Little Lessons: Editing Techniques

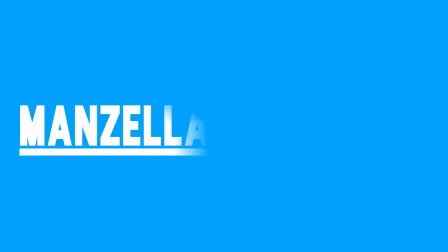0s
Hello guys, my name's Sal, and today we're going to be talking about the editing techniques in film and television.
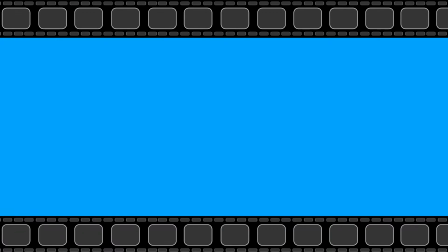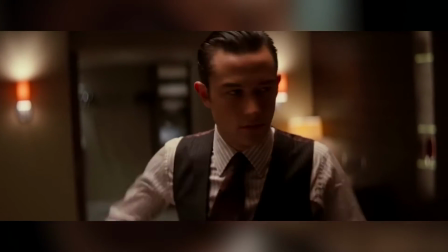11s
There are many different cutting techniques in film and television. These different cuts can make the audience feel different emotions.
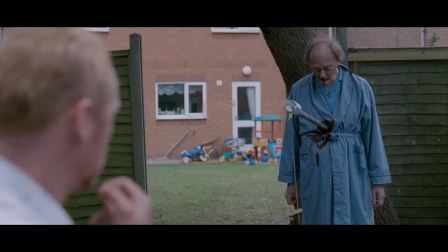21s
One of the most simple editing techniques is the cut, and this is just cutting from one shot to another.
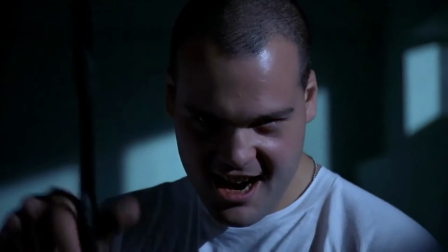28s
This can be used to progress a story or change the way that the audience sees the action or subject in the shot.
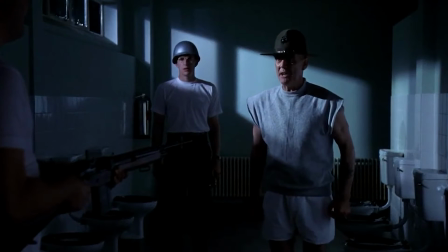34s What is your major malfunction, numbnuts? Didn't Mommy and Daddy show you enough attention when you were a child?
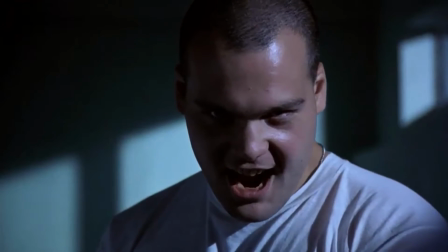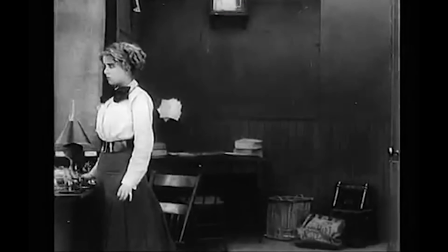48s
The next type of cut can be called cut on action or match on action.
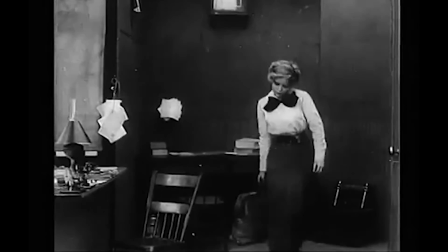53s
This editing technique is the exact same as cutting, however, as the title suggests, you are cutting when an actor performs an action.
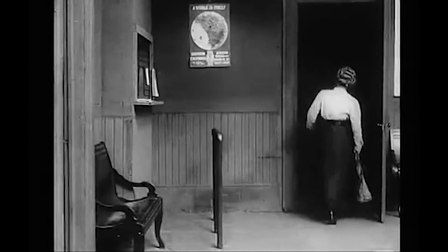61s
Match on action can be performed when an actor is moving through a door or turning around.
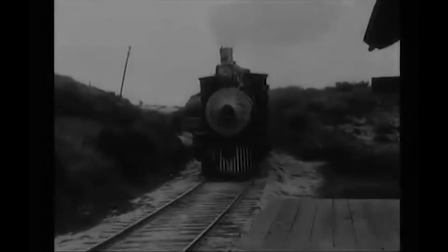66s
It can be done on anything that will stop the audience from feeling the cut.
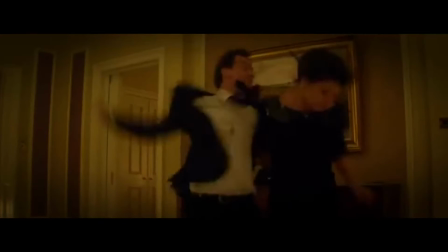71s
In action films, cutting on a punch or a kick is favoured, however not necessary because cutting can be overdone.
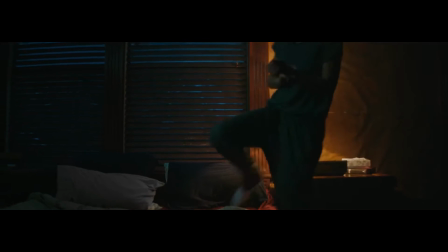83s
If you want to get an audience to see an object of importance in the scene, then you can use a cutaway.
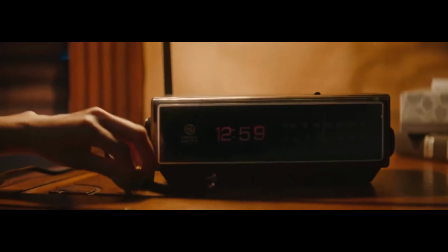89s
A cutaway is a cut that switches to a shot of an object that is important to the narrative.
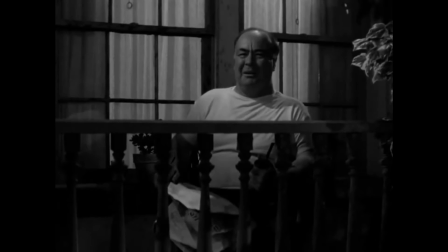95s
The shot can be in the same place as the character, or in a totally different space entirely.
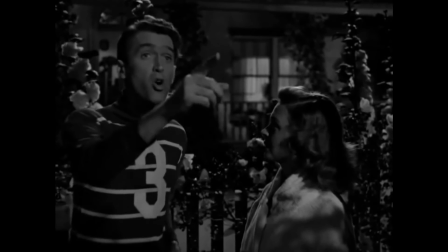99s What do you want, Barry? What do you want? You want the moon? Just say the word and I'll throw a lasso around it and pull it down.
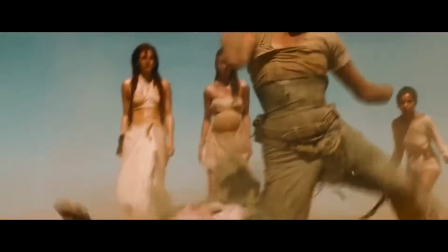107s
You can use a cutaway to show emotional distress in the character's head.
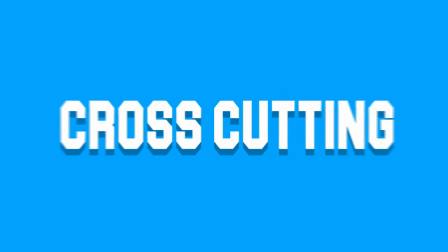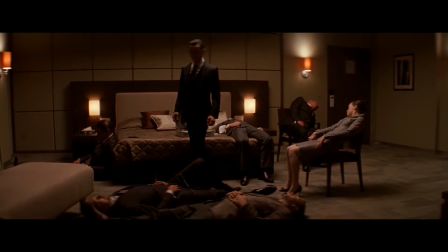117s
Crosscutting is when the editor is cutting between different locations and showing action that may or may not be happening at the same time.
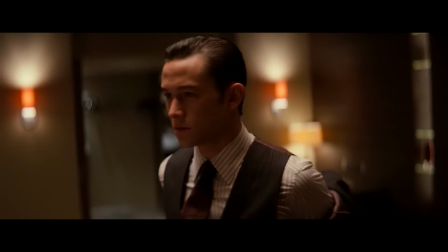126s
The editing technique can be used for phone calls or again to get into someone's head.
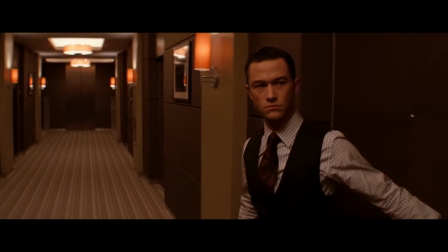131s
It can be used to cut between quiet location and loud location to give the audience a sense of juxtaposition and panic.
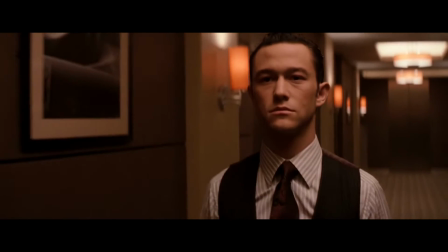139s
This then also gives the audience a feeling of verisimilitude.
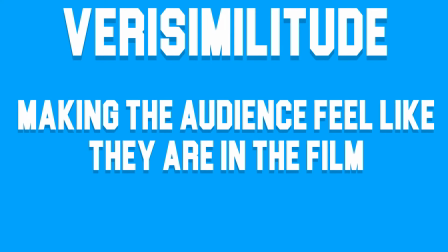142s
Verisimilitude, for those who don't know, is a term in film and television for making the audience feel like they're in the film.
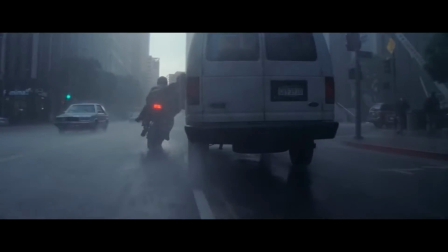151s
Cross-cutting can get mixed up with parallel action, and they are very similar.
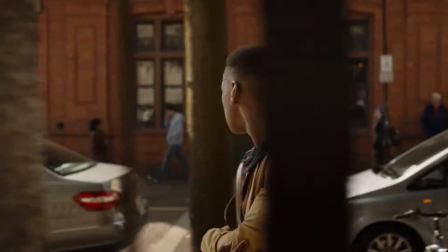155s
Parallel action is when an editor cuts between two or more different characters that eventually meet up in the end of the sequence.
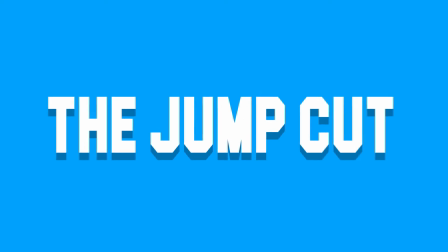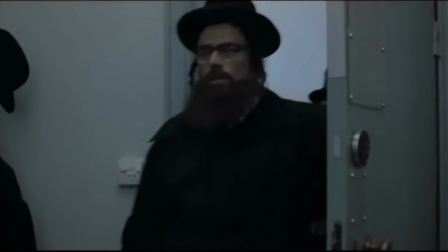167s
The jump cut is a very interesting cut, because it can be used in many different ways, and make the audience feel many different things.
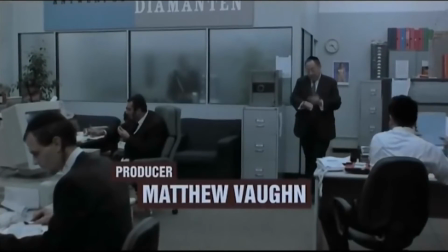176s
A jump cut can be used to add a moment of urgency, shock, comedy, and many more.
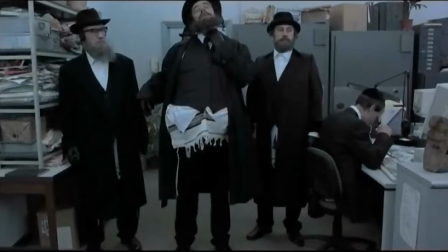182s
If you are a thriller/action fan, or a horror fan, then you'll have probably seen your fair share of jump cuts.
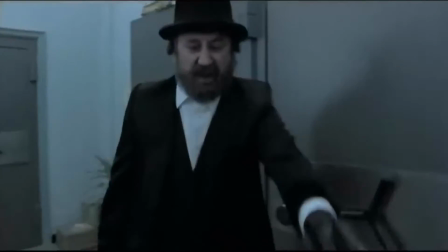189s
In horror, they are used to shock the audience, and is normally accompanied by a very loud bang.
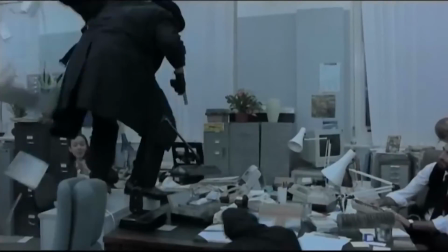195s
And in thriller/action films, they are used to cut between the same shot, adding a sense of urgency.
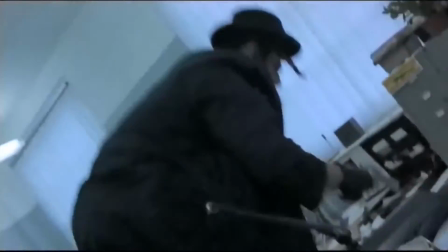201s
One of the most known places that jump cuts are used, apart from YouTube vlogging videos,
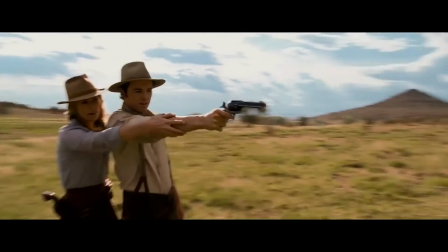206s
are montages, and they are normally used to show the passing of time.
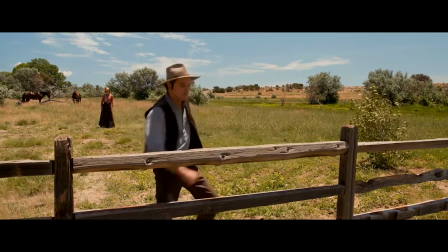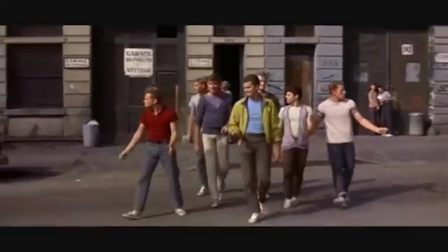220s
One of the last editing techniques is the match cut. The match cut will visually match the previous shot in order to make the cut almost seamless.
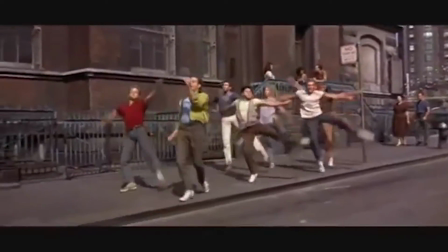228s
This is not only a good way to cut, but also is a great way to transition scenes.
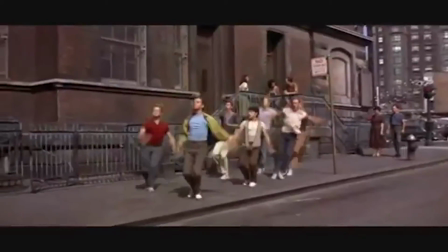234s
You do not only have to match the cut visually, you can also match the cut audibly, like in the famous scene from Austin Powers.
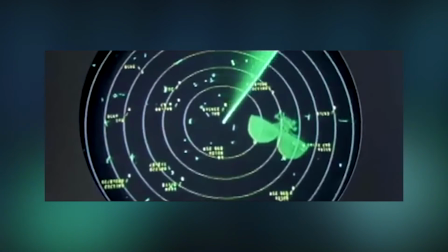244s Sir, Dr. Evil's not bluffing. One of our satellites is falling out of orbit. Which one?